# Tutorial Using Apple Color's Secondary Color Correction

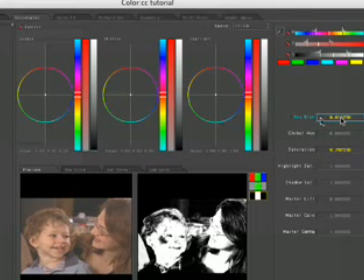3:55 And if you hover your mouse over this key blur area, so this goes with a light blue or light cyan box around it,
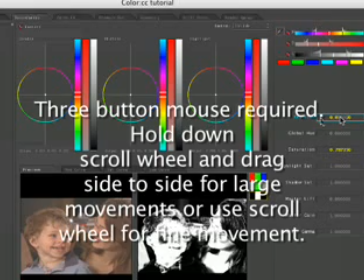4:06 and hold down the center jog, the center, I'm using one of those Mighty Mouses,
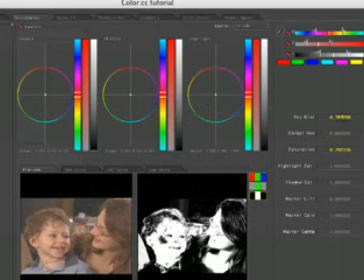4:12 so it's just the little dot on the top of the mouse. Just hold that down and you can see that this softens the matte significantly. You don't want it too soft because otherwise you'll kind of create some haloing, but you do want to crank this up so that you definitely you have a nice soft fall off when you start doing your correction.
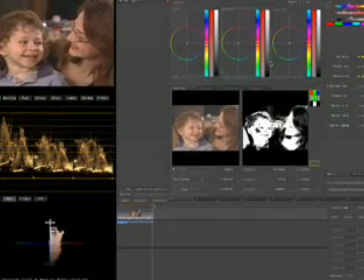4:31 I'm going to switch from matte up to the full color image here, and at this point we've selected that skin tone separate from the rest of the image. Any of the controls that we adjust, whether we adjust the mid-tone hue offset wheel, or this is a color wheel,
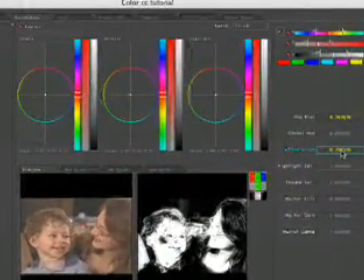4:48 or whether we adjust the saturation, for example, that will only occur in the area of the matte that is white. switch that and only have it be outside the area that is white right here. There's a little inside outside, and you could choose outside, and then we'd leave the skin tones alone but change everything that's not a skin tone.
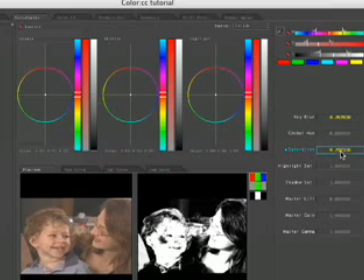5:07 But we'll do the skin tones. Once again, hover over this, use your scroll button on the mouse, push that in, and you can pull out the saturation of their skin tone until you feel comfortable with it. Or if you really want to ramp it up, crank up the saturation,
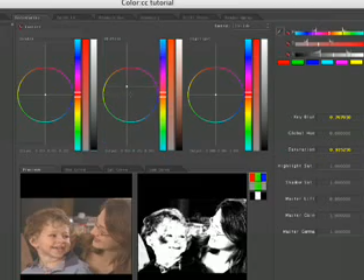5:25 and we can also warm it up significantly by pulling this up into the red tones, and you can see we really get a very,
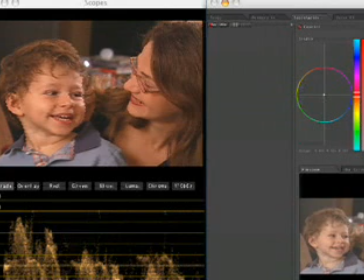5:31 very warm image. If we were trying to fake like a warm sunset or something that was falling on their faces, that would be a way to go. Or if we were trying to match another shot that had maybe an incandescent light in the shot, and we were trying to show that they're in a warm area, we could bring that up.
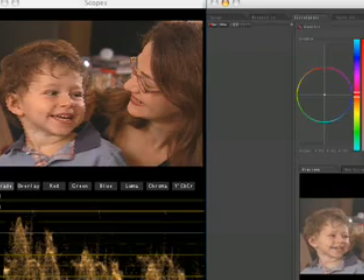5:49 If we want to instead show that even though they're smiling, that maybe this is a kind of a frosty relationship,
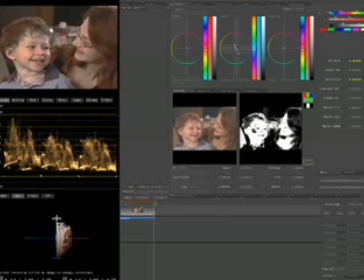5:56 or maybe the little boy is sick or something's wrong, we could add a lot of blue to that, and we could pull out a lot of saturation in just their skin tones. Now you're going to see that little highlight of his cheek is going to start to separate out a little bit as we do a drastic change in the color correction.
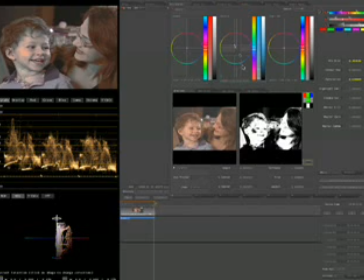6:14 But you can see here that even though we haven't changed the rest of the shot, we have changed the skin tones other than this little highlight on his cheek, and I could go in with a secondary color correction and fix this cheek as well if I wanted to.
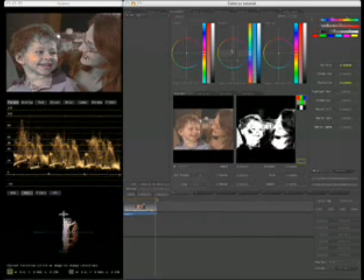6:26 So that's one aspect of secondary color correction, and you can turn it on and off to see the difference. Another method of doing a secondary color correction, if we go down here, there are multiple tabs.
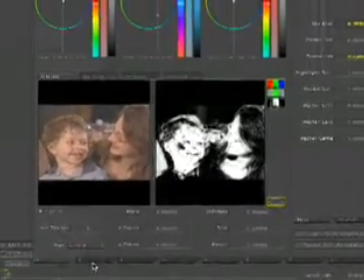6:37 You can actually add 8 different secondary color corrections.
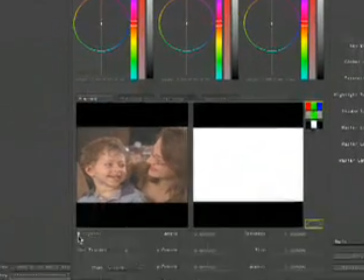6:40 If we go to tab 2, you can enable this, go to vignette, and here's an oval.
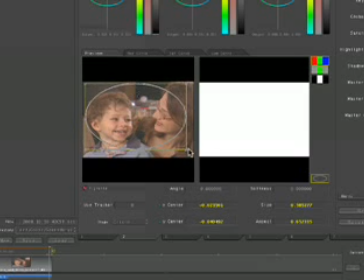6:48 You can drag this out into any shape you want. If you want to, you can actually do custom shapes. Instead of a circle, you could choose a user shape or a square.
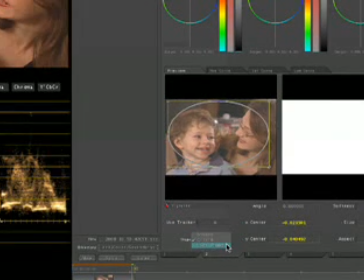6:57 User shapes are drawn with basically dots drawn on the screen, or Bezier curves. I'm going to just use a simple circle. And if we want to focus the attention, the viewer's attention, on the faces of the
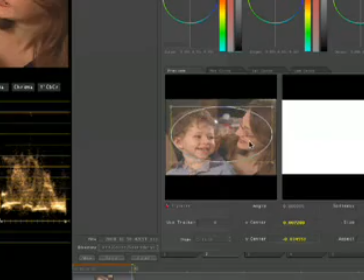7:13 mother and son, we can draw this little shape like this, choose outside from up here, which is what I was showing you before,
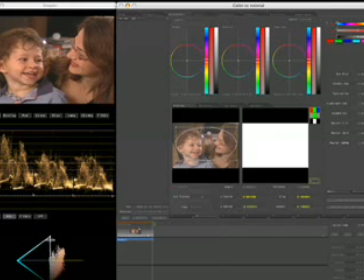7:22 because the inside of the picture now looks pretty good. On the outside, we want to just darken that, which will focus attention more on the center of the image.
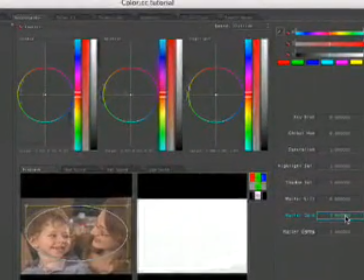7:30 So all I'm really going to do is I'm going to bring my master gain down a little bit by hovering over this, clicking on the jog scroll bar, and pulling down the master gain a little bit.
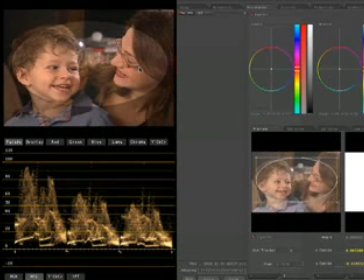7:44 You can also pull down the master gamma a little bit. This is a pretty sharp circle here, and you can see, well, that just looks goofy.
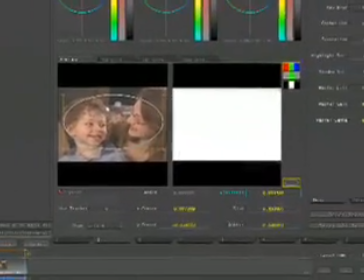7:51 Obviously what we need to do with that is soften that. So I'm going to hover over this, click on the jog shuttle wheel, and just do a nice elegant
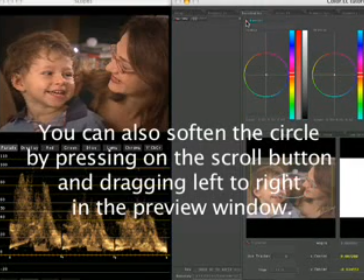8:02 softening of that circle.
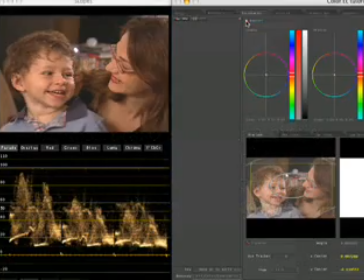8:04 Now you can see the difference from here, this shot, to here, this shot.
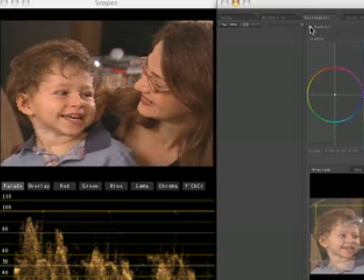8:09 If you just cut to this shot instead of seeing this shot, the before and after, this really focuses your attention on them, and it doesn't look like an effect really.
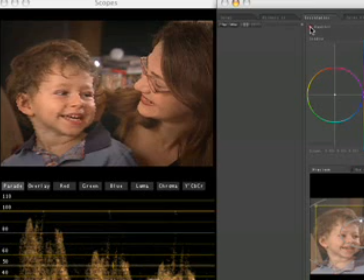8:18 It just helps you focus your attention. You see this a lot in spots. What you can do if you want to see whether a vignette has been applied to a shot is almost always look at the corners, and if the corners are dark, you don't usually notice the transition, like that the middle is bright, but you will notice the fall off.
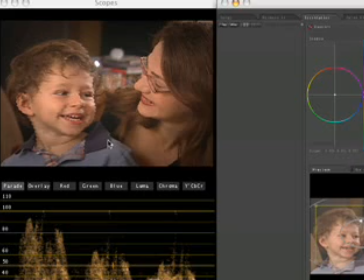8:37 If you look into the corners of the shot, you can usually tell that a vignette has been applied. So anyhow, it's a nice way to focus attention.
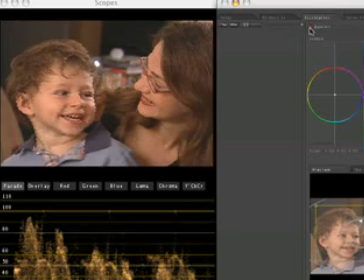8:42 You can definitely see the difference between this shot and this shot. Definitely a big difference, and the vignette really helps.
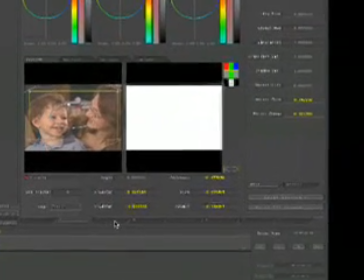8:49 A few more things about the secondaries. As I said, you can have these 8 tabs all having different secondaries.
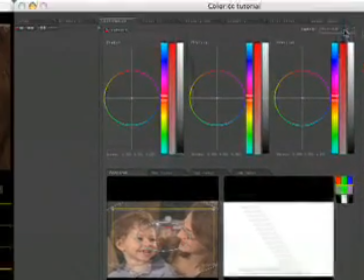8:54 Another thing is that it's really 16, because you can correct inside and outside of every single one of those secondaries.
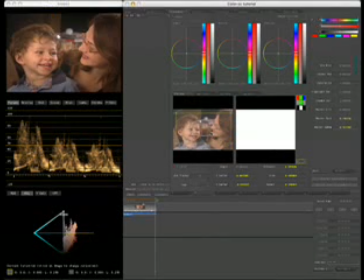9:01 That's a huge, powerful tool. Another thing is that you can combine one of these vignettes with another type of color correction.
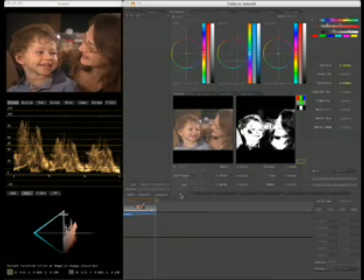9:09 For example, if we're on our first secondary color correction,
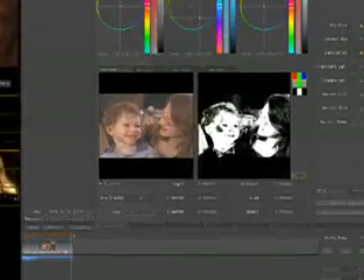9:13 the one with the skin tones, and you want to isolate the skin tones kind of with a garbage mat,
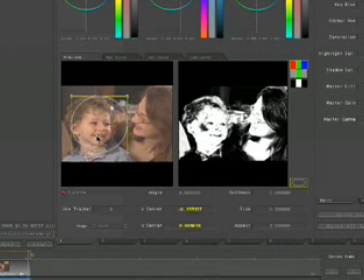9:20 you can actually add the vignette to that, and it would help to isolate just the skin tones a little bit more. You can see if I drag this out, so it kind of covers their the flesh tones of their face.
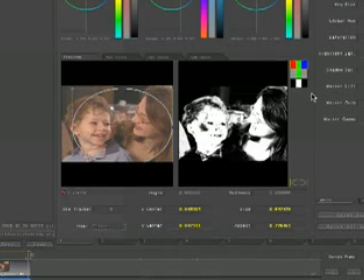9:39 Obviously this would either have to be tracked, or they couldn't move too much. Now if I go to looking at just the key,
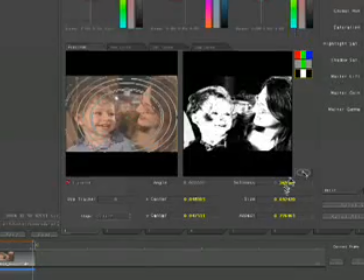9:48 and I've got this enabled, I'm going to change the softness a little bit, And we could also change the size on that a little bit.
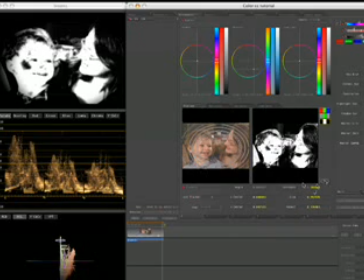9:57 You could do that right here. And you can see how between having the vignette on and off, we've helped to isolate a little bit more than just having the matte pulled based on the skin tone,
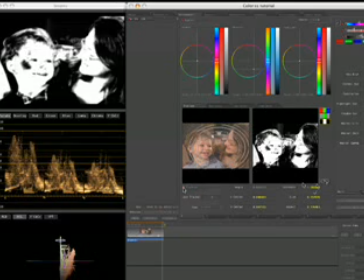10:14 basically the red or pinkish skin tones. We've also added this garbage matte that we've made with the oval. So some really powerful tools. It's just another way that you can work. And once again, in that secondary, you can have the full range of primary color corrections basically added to secondaries.
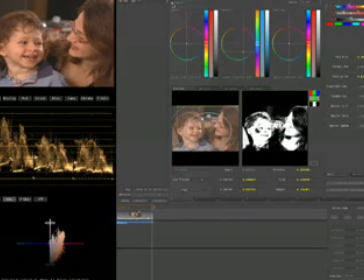10:31 Another way to do secondary, if we go to another tab, I'm just going to disable this secondary, go to my third secondary.
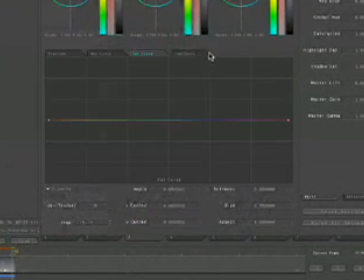10:38 There are these hue curve, saturation curve, and luma curve tabs here, and they look like they're all the same, but basically what it allows you to do is to pick a color off this color spectrum, something that's essentially skin tone color, for example,
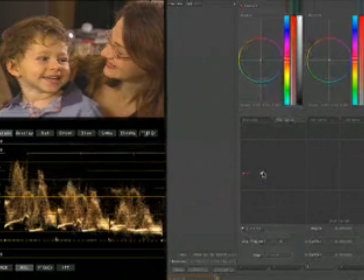10:54 and drag just that area up and down, changing just the skin tone, the hue of the skin tone. If you want to reset that, you can click on this little diamond there. Saturation does, you click on that area and it will pull the saturation up or down on just the skin tone.
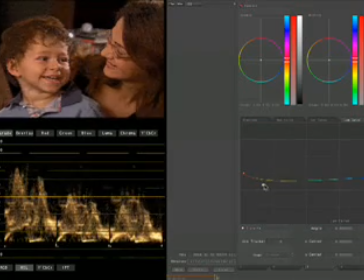11:11 And the luma curve will just select the luminance of the skin tone, either brighter or darker.
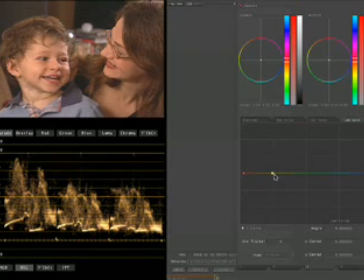11:18 Looks a little nasty there, but I'm making some pretty drastic changes. So those are the different ways you can do secondaries and add secondaries.
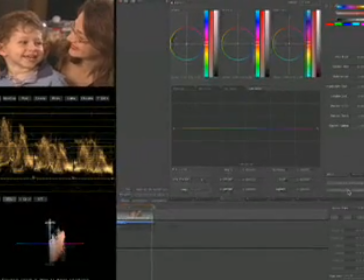11:26 You can also reset your secondaries or reset all secondaries with these buttons right over here. And that's a little tutorial on using secondaries in Apple's Color, using secondaries in other applications like, for example, Color Finesse or Avid Symphony,
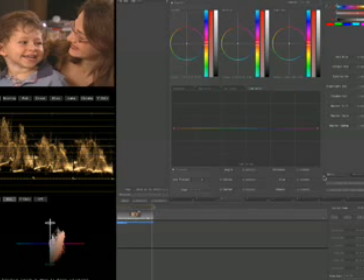11:45 or some of the other Avid products would be similar, although the lower end Avid products don't have secondaries, but the Symphony and Symphony DS and DS Nitrous all do. Hope you enjoyed this color correction tutorial.
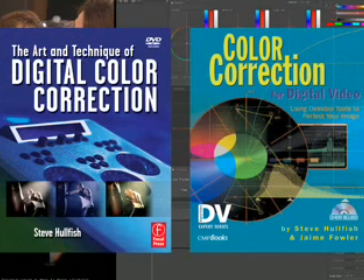11:57 Please buy my books, The Art and Technique of Digital Color Correction by Focal Press, and also Color Correction for Digital Video.